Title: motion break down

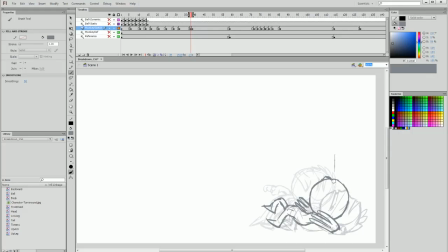(28:43)
So I need to make sure that I'm getting somewhere in between, which will be facing basically on this angle and just off of a 3/4 angle.
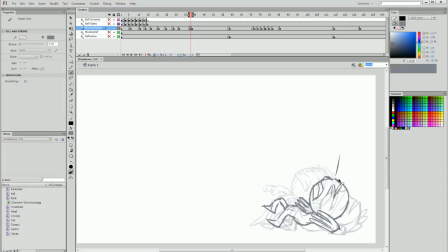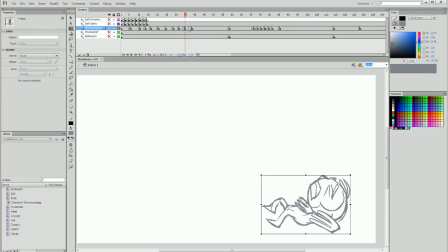(29:15)
Now if I drag that breakdown frame forward and I play through the entire motion, I can see it all in context, and I'm very happy with how that looks. I think that very clearly communicates some extremity in motion. Our character looks bouncy and rubbery, and it's got a fun, cute sort of feel to it, which is really cool.
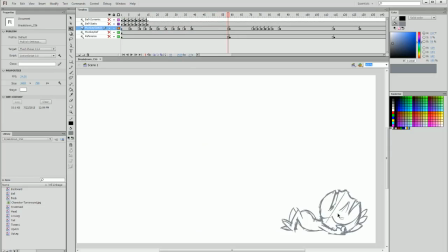(29:34)
Our next breakdown is from when he's laying down on the ground with his eyes closed to when he's sitting up and a bit dazed. So we need to create our breakdown frame between these two, and once again with a blank frame and our onion skin on,
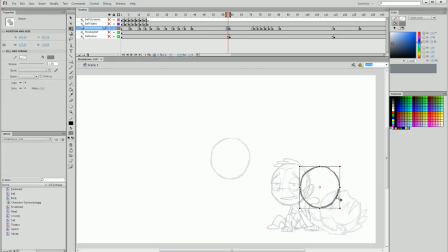(29:48)
I need to put a head in between them. But I also need to make sure I'm positioning things right. So it's going to have a very high upwards angle, and I want the head to lag behind the body.
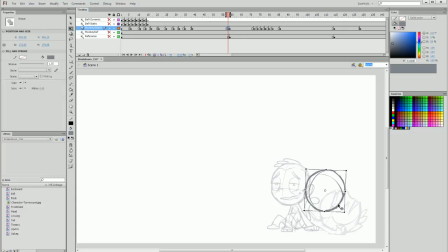(30:01)
I want it to look like he's dragging his body up. So I'm going to have it lingering closer towards the first keyframe in this section of animation, and I want to draw the body angled with a very strong arch in the back to show that it's really being stretched and pulled this way with his head sort of hanging by the neck.
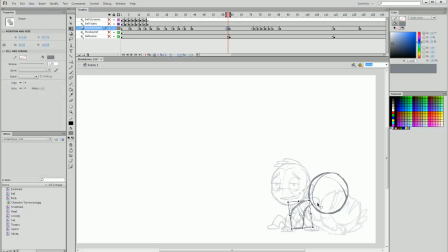(30:20)
Speaking of which, I'm going to raise and rotate the body a bit and make it look like the neck is a bit higher than I had it previously. And I'm going to also do the same with his hands. I'm going to have them drag behind so he's lifting himself up by his core rather than using his hands to sit up.
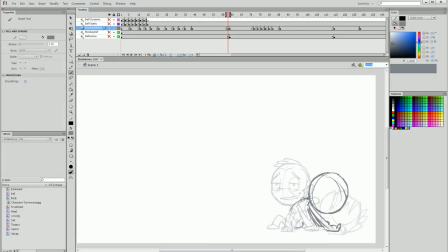(30:39)
And this will really show a bit of a floppy, rubbery aspect to the character, which will be fun to accentuate in the animation. So now I'm just going to make sure to draw the keyframes between the two positions of the knee. We're essentially just having him put his foot down,
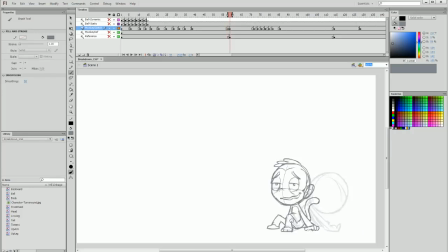(30:56)
and that's quite easy to show when we just draw between those two frames to make sure it looks like his foot is flopping down. For the back leg, it's sliding across like this, but what I can do is raise the leg so that it's not sliding on the breakdown frame,
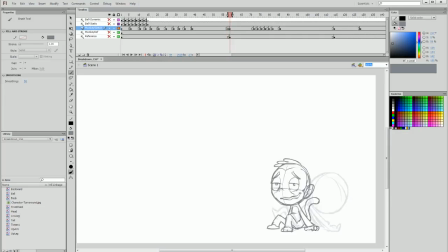(31:13)
and then we have him sort of using it to balance his body and lurch it forwards in a way that he can pull his body up without using his hands. And that's something that we can use as a bit of a trick to move the body around without using his hands and his body,
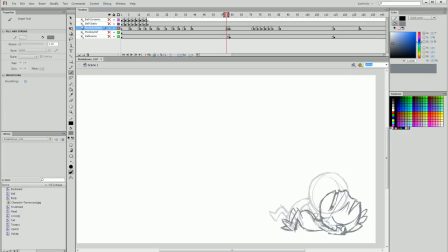(31:31)
and without looking like he's magically just sliding up. We can use the other limbs without having them just move straight across. And that is, in the end, one of the most important things to remember about creating your breakdown frames. You're not just making a frame between point A and point B.
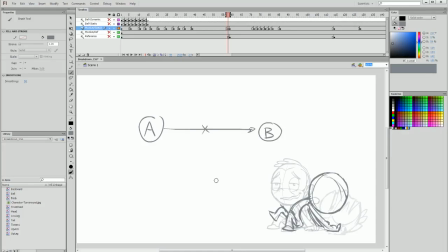(31:49)
Where you put it and what you do with the breakdown frame completely affects this journey. So if you have an extreme sort of animation smear that stretches up really quickly, you'll find that the motion follows that style and has a different feel to it.
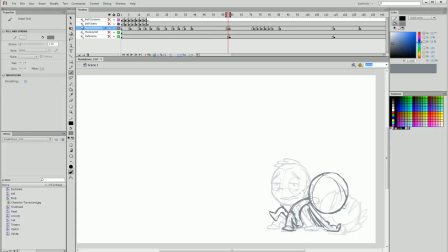(32:09)
And the way you position everything completely affects it as well. So for example, in this scenario, just for demonstration, if I delete all this and have the body sort of hunched forwards and the limbs up in the air,
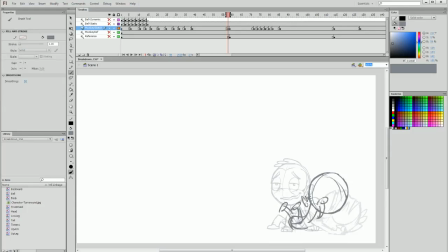(32:23)
we get a much more different sort of feel, because it's like he's reaching forward before he sits up. Now I'm going to undo all that because I preferred what I drew before, but I'm trying to simply demonstrate that we can use the breakdown to really determine what the motion is doing and how it's going to flow.
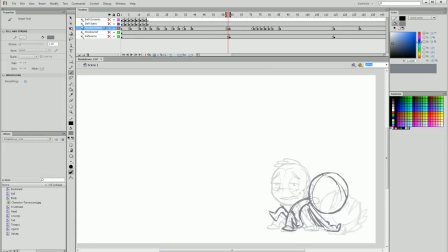(32:41)
So now I'm going to draw the mid frame of the face.
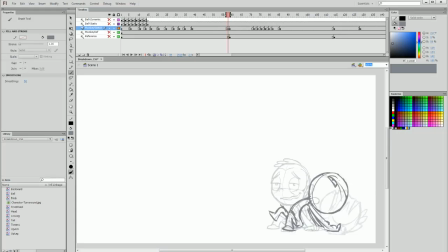(32:44)
His eyes are starting to open and his top eyelid is down, his lower eyelid is up, and we're going to draw his mouth starting to open up a bit.
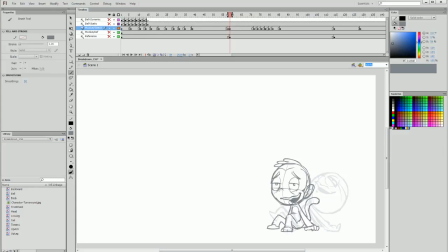(32:57)
And when he's sitting, I actually want him to have his mouth open a bit, which I didn't draw in the key frame, but I'm thinking looks a bit better. So while he's sitting up, his mouth is starting to open. I'm going to draw his ear, and this time the hair is going to be sort of dragging backwards.
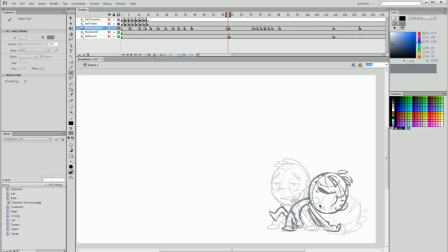(33:16)
And then I draw in his hairline, and all of a sudden we have a monkey face, sort of, a very stretched one. And now he's sitting up. I feel like the back of the monkey's head needs to be shorter, and I feel like it also needs to be leaning back a bit more.
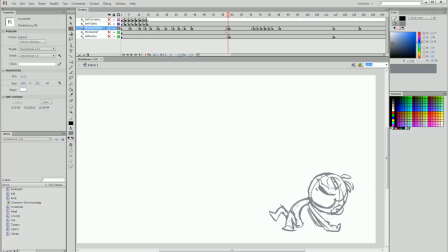(33:34)
So now I have a breakdown between these frames, and I can drag this back just a little bit. I don't want to drag it into the middle of this section because it's immediately before he sits up, but you can see already that it essentially sets the tone for how he sits up in a very floppy,
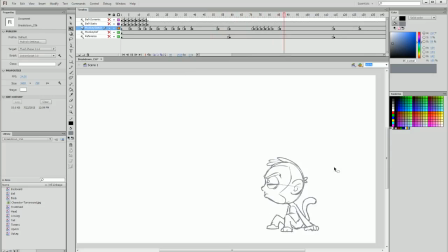(33:49)
lazy sort of way. Now for this section, when he shakes his head and then looks forward, I don't really need to add breakdowns, do I? I could essentially just leave it like this, but I'm going to. And I'm going to for the purpose of adding some anticipation.
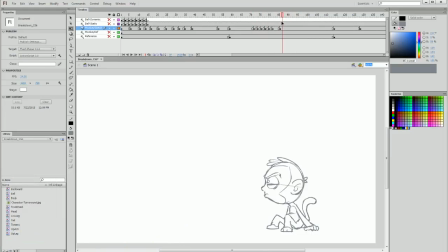(34:05)
Not so much before he shakes his head, but here when he opens his eyes and is looking determinedly, there's no real build up to that. There's nothing to accentuate this and make it really stand out. So what I'm going to do is drag this back and add a keyframe before it, and I'm going to, with my onion skin on,
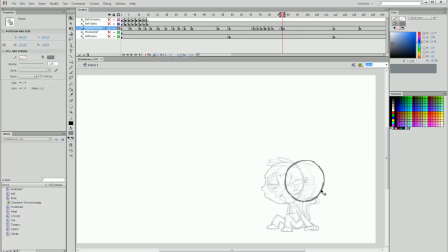(34:25)
paste my previously drawn head, and I'm going to pull it back like this. So that means that before he opens his eyes, he's going to pull his head back before he throws it forward.
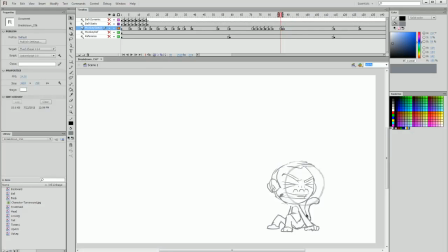(34:36)
This is what anticipation is. It's a wind up to the motion happening. And I'm going to really accentuate this wind up by pulling the head back, having the torso with an heavily arching back in that direction, and the head is going to be leaning back, ready to glare in a direction.
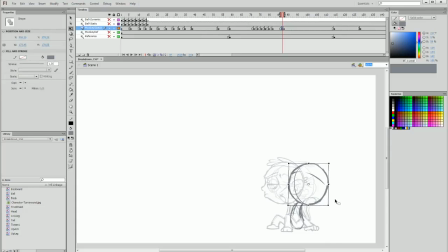(34:56)
It's almost like the wind up before a punch when an arm goes all the way back before it comes forward with a lot of might. So I'm going to accentuate this even more by having the eyes squinted aggressively.
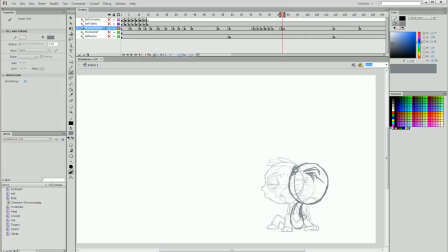(35:08)
They're still going to be closed, but they're going to be really, really tightly closed so that we just see a lot of energy building up and tightening in the face. And I'm going to do the same with the mouth, with it very wide and tight. Everything very much sort of winding up, ready to show he means business.
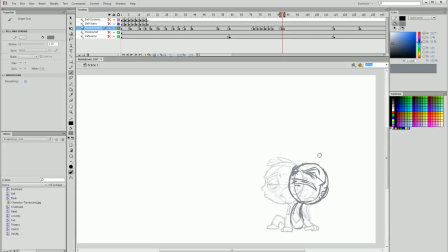(35:28)
And then drawing in the hairline of the face. And now I'm going to draw in the limbs. Now the legs I'm going to keep exactly the same. They'll just sort of stay in their position so that we have a bit of a stable foundation in his body. But what I'm actually going to do with the arms, instead of keeping them exactly in the same position, that would be a bit boring.
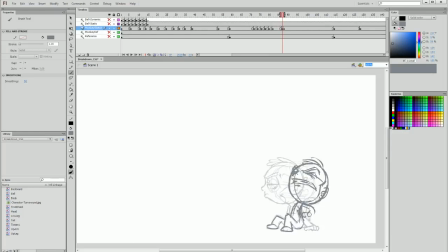(35:47)
I'm actually going to raise them up like this and have him lift his arms up and then slam them back down again. And that's going to really show even more exaggeration on this determined, bossy sort of face he's going to be throwing on himself.
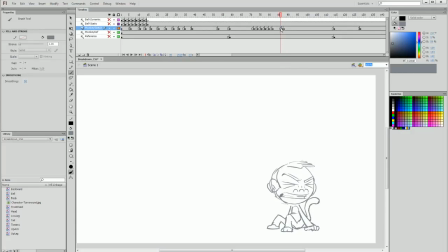(36:05)
And there's one thing also I want to change, and that is between this keyframe, our first one, and our ending one, the tail is exactly the same. And I feel like it should be completely different, as if the tail too has woken up and become alert. So I'm going to change the end keyframe to be sort of curled back like this,
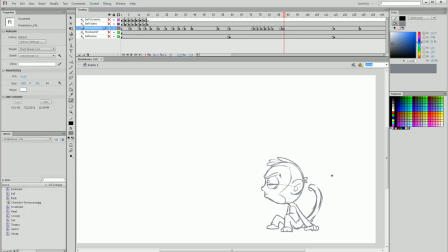(36:24)
almost like a scorpion tail ready to attack, and also pointing in the direction that he's facing with aggression. And you can see that the first one is sort of relaxed, and then we end like that. We can then add to our breakdown with our onion skin selected a bit more accentuation on that curve to show the transition,
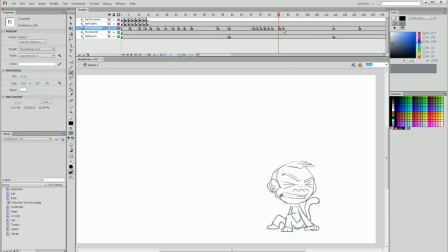(36:42)
and then we end up on our second keyframe. If I went immediately from this keyframe to the next keyframe, it would be static and a bit boring.